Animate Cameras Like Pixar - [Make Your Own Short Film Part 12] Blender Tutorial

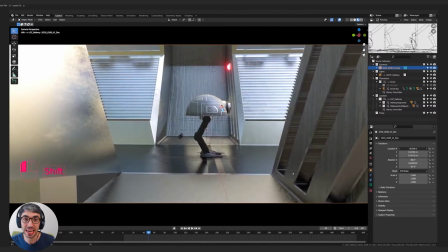0:00 Hello and welcome to another exciting Blender tutorial. Today we're gonna be talking about layout and the art of animating cameras like a pro. Let's get started.
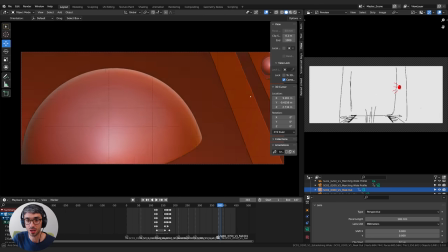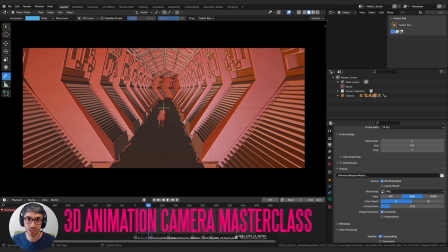0:13 So when you're working on a 3d animated feature film like I do at work you have several different phases you go through.
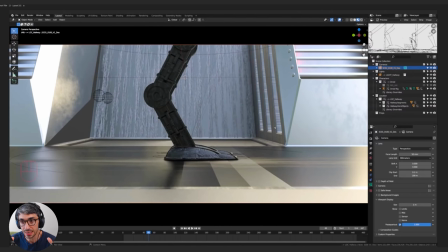0:20 Once you've got your storyboards worked out the next phase is called layout. First idea behind layout is what you want to do is you want to rough out all
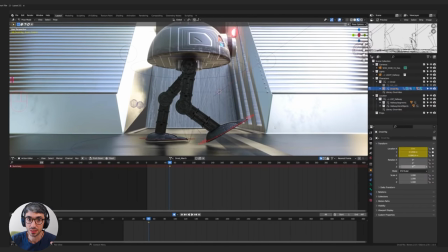0:29 of the poses of your characters and and get all of your cameras in place. Now you can see in the top right here, I've got it set up, so I've got my storyboard.
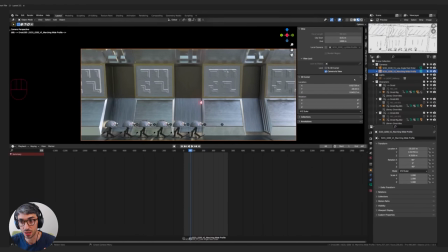0:38 I've got this grease pencil reference, so I'm able to kind of time out my cameras and my poses based on that, because I've done this kind of rough edit with the storyboard already.
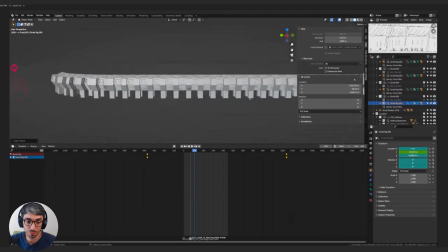0:46 Now I'm using Blender as like a live editing tool as well. So you can see I'm placing markers on my timeline and binding cameras to them.
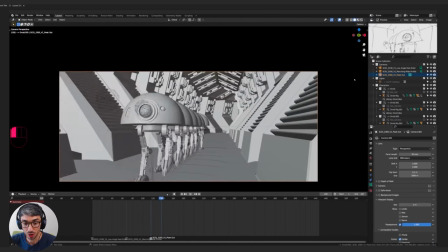0:53 So as I create a new camera, I set it up as a marker and I bind a marker to that camera on my timeline,
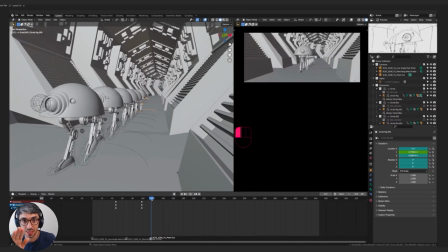0:59 then I can just move them around. and that allows me to then see what this looks like as an edit as we cut back and forth.
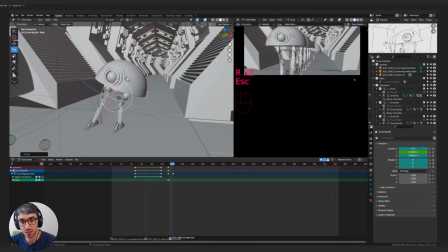1:04 So you can see here I've kind of roughed out the basic walk cycle of the robots.
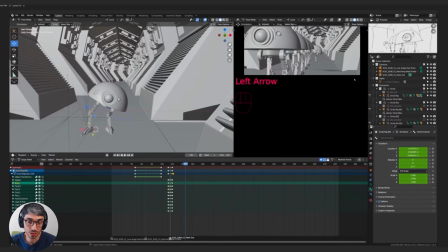1:09 I'm not doing anything detailed, this is very basic kind of blocking of all the poses. And the point of this is to get everything kind of in its position for where it's going to be in the film and then it's to get the cameras in the right place.
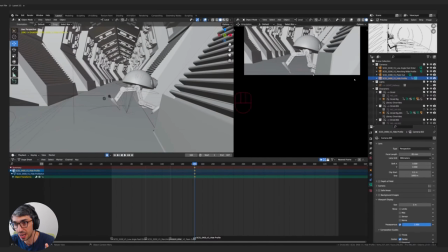1:22 So you can see here I'm working on the poses of the robot as he runs off and hides into the side and I'm focusing on this camera as well.
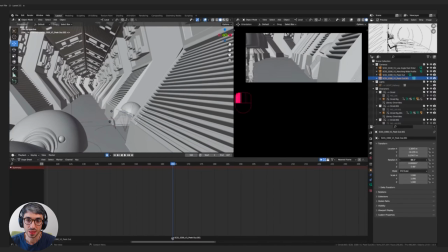1:29 I'm trying to figure out, okay, what's the best camera angle to capture this action? So you're kind of doing two things when you're doing layout.
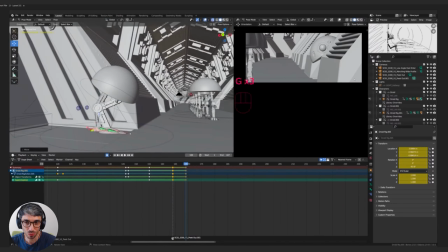1:36 You're roughing out the poses in the animation. You're going, okay, what's the best way for a character to do this performance?
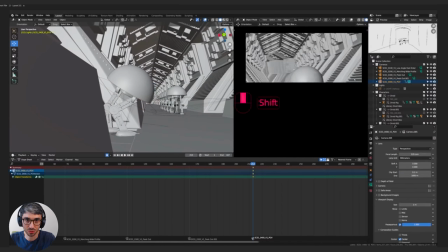1:41 How should they move through the space? Where should the extras be? Where should the other characters be in relation to them?
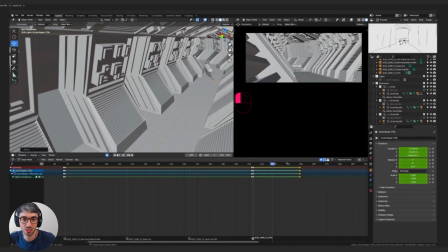1:46 And then you're thinking about the camera. What's the best way to capture this motion? What's the best way to capture this part of the film with a camera?
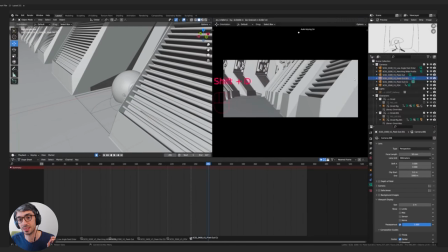1:53 I don't worry about any detailed animation at all. So none of the animation at this point is is detailed at all in fact i'll show you at the end of this little segment what i ended up with
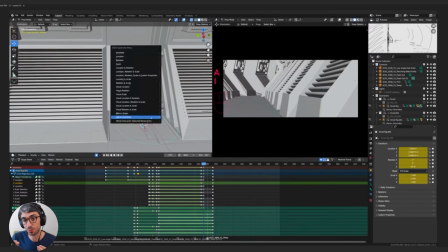2:01 and it's kind of something you're continually refining and you'll see as i progress with this whole thing i i do continue to refine the
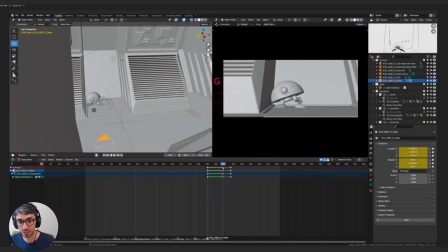2:08 camera even when i start getting into detailed animation usually the layout is something kind of happens first and then the animation animators come in and they'll animate everything
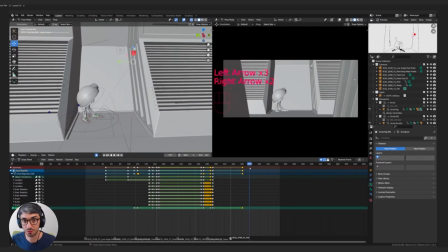2:15 and then you have something called final layout where an artist will go back and refine the cameras based on the final animation and i'm kind
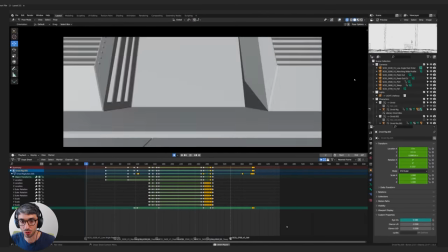2:22 of doing that all together one big mess of jumping back and forth and that's because you know blender gives you this opportunity to work in this real-time
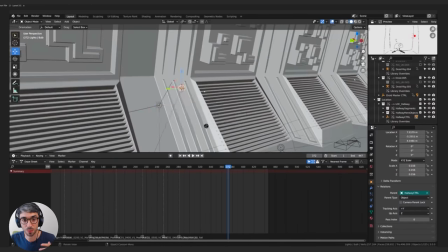2:30 workflow this real-time environment where you can literally jump back and forth without having to commit things uh all the time it's really really powerful
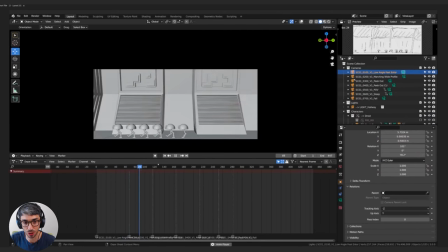2:38 and useful so you can see here i'm even changing the edit i'm moving my camera markers around a little bit and i'm trying different angles i'm going off my storyboards because i'm like i don't really like when the storyboard plays out here so i'm getting creative and kind of riffing on it and
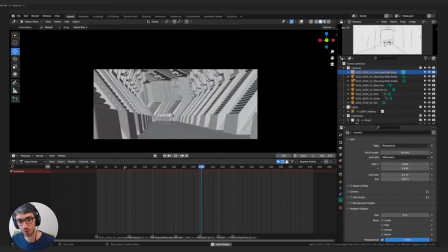2:50 right here see I'm trying to find a new angle because I'm not happy with the way the storyboard is portraying things and I wanted to get something a bit more dynamic.
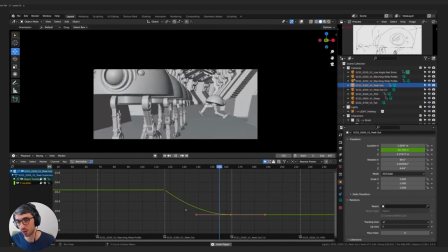2:58 Once I saw the robots in the scene and in the space it was like oh this actually this profile shot doesn't work so I need to be a bit more interesting and find a better way of introducing them.